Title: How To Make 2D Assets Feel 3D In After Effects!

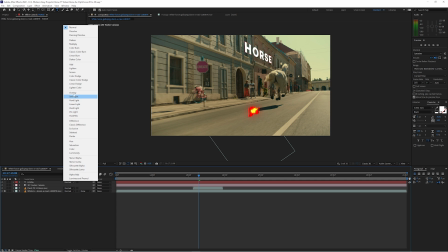And I'll also change the blend mode here so that it looks a little bit more integrated with the natural world. And if we play back, we can see that we've got the movement pretty bang on.
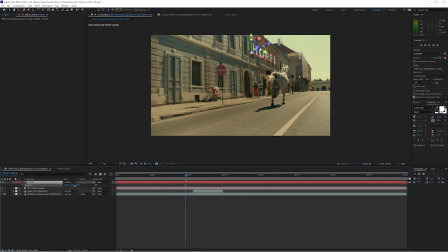It looks like it's sticking directly to the wall. But if I take the Z axis here and pull it towards myself, even if I scale down to keep the same perspective, it's gonna have way more movement because the camera is passing by it a lot faster.
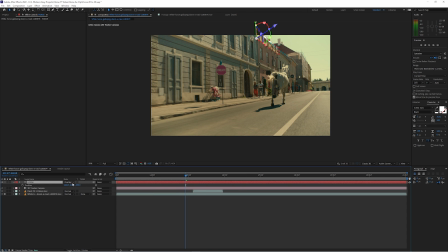And if I push it further away and scale it up, you can see that it's too slow. So this is one of the ways that you can think about how to judge what's happening in your scene so you can adjust it to match your shot perfectly. And before we get back to these motion graphics assets, here's a little trick.
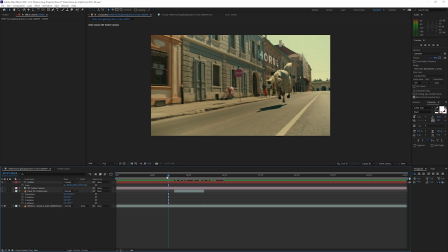If you wanted to get a sense for where things should be in relationship to your 3D camera, You can take an object based on areas that you know. Like for me, for example, the text on the wall here. Or you can even create a new shape based on a bunch of these tracking markers and extend it to line up with this wall.
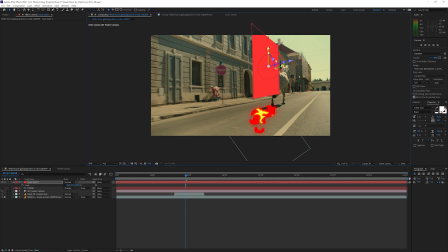And I'm just gonna unlink the scale parameter here so that I can squash and stretch the shape to roughly line it up with the shape of this building, just as a reference point.
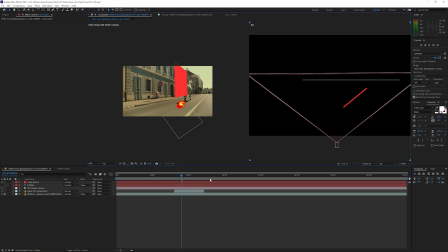And now if we go back here to our two-angle view and highlight this shape, I can see where the virtual camera thinks this building is. And so I can make sure that my assets are where I want them to be. So if I look at where my flame graphics are, they're way behind this wall.
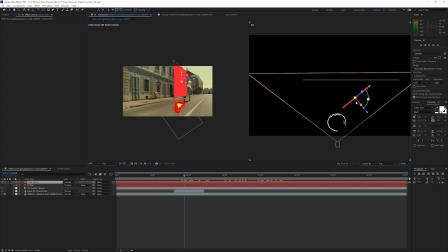That's not right. They should be roughly here, in between the wall and the virtual camera. And now I can move them there. And now I'm a lot closer to where I need to be. And I can start doing a bit of the fine tuning with the hardest work already done.
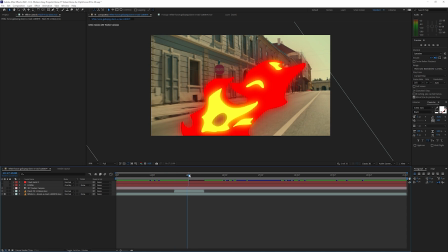Now, if you've got the movement right, but it's too big or too small, just change up the scale and even the rotation to get the right look that you want. Changing scale and rotation won't change its locked position in 3D space, just how it's presented in that spot. So now if we play back, boom, that looks awesome. But look, you might be worried that putting all that work into one item is really sketchy if you're not convinced that that's the asset you want to use, and it would be a lot of work to switch out later.
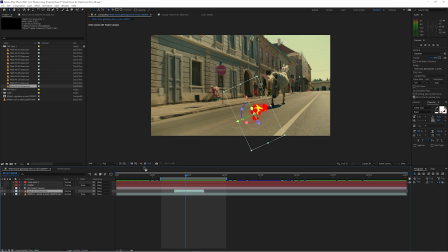Well, that's not true. Because if you highlight this asset and hold Alt or Option, and then click and drag another asset over top of it, it swaps it out while keeping all of the attributes that you gave it to get it where it looks awesome. Meaning that you can just swap things out quickly and it still looks awesome. And the final step here is to enable motion blur.
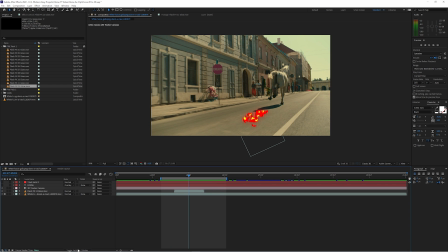Just click the little moving ball icon and it works automatically.
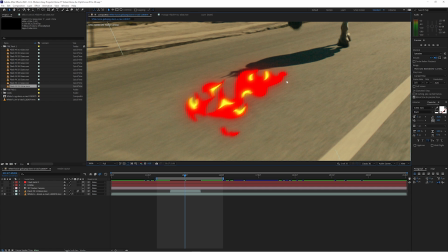And by doing that, we get rid of all the sharpness that we wouldn't see if it was actually moving at this speed.
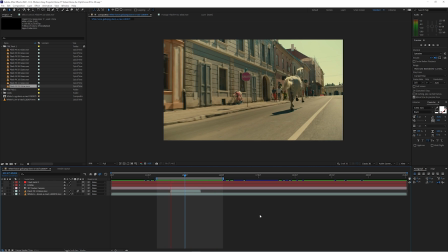And there we go. Perfect. But now we can actually go further, because right now we've tied this element into the world through perspective and motion, but now we can also tie it through another means, shadows. I have here some cartoon smoke that's getting kicked up through the horse's motion, but it still doesn't feel quite right.
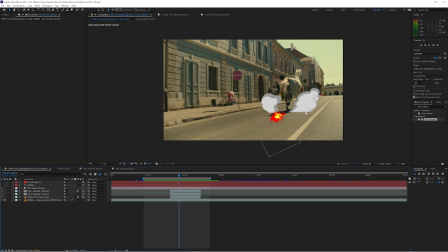And that's because if it was really smoke in this world, it would cast a shadow. Now, if your thought was to initially just add a drop shadow effect, then you can see that's not gonna work. We actually need to create fake shadows from the original assets and manually move them into the correct position.
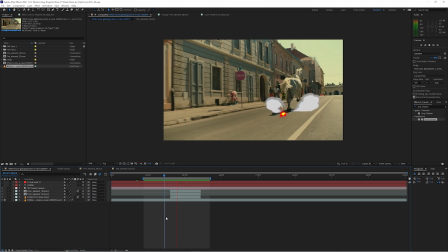But the nice thing is that it's actually easier than you might think, because we can just copy the smoke layer with Control or Command D, and then we can rotate it to be flat along the ground. And dropping it down using the Y axis and making adjustments along the X axis as well as scaling. As long as we don't change its Z axis position, we can safely keep it at the same speed as the original, while still making all of these changes. We're getting there, but now we need to make this shadow, instead of just looking like a duplicate on the ground, to actually be dark like a shadow.
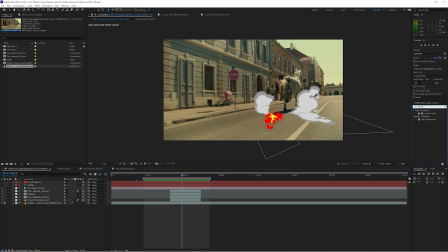So let's go to the Effects and Presets window and select Lumetri Color. You can use this, or Levels, or really whatever you prefer, but I like using Lumetri Color. Let's drag and drop it on, and to make a shadow, I'll basically just have to go to the curve section and bring this top right part down to make it more or less completely dark,
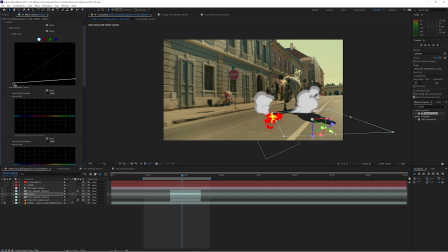and then raise the bottom up a bit to make the blacks not pure black, but to wash them out just a little bit.
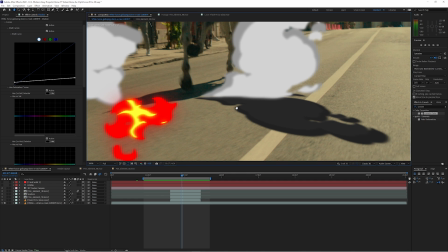We can see from the example of the horse's shadow that it's not pure black. It's still got a bit going on there and you can actually see through it a little bit.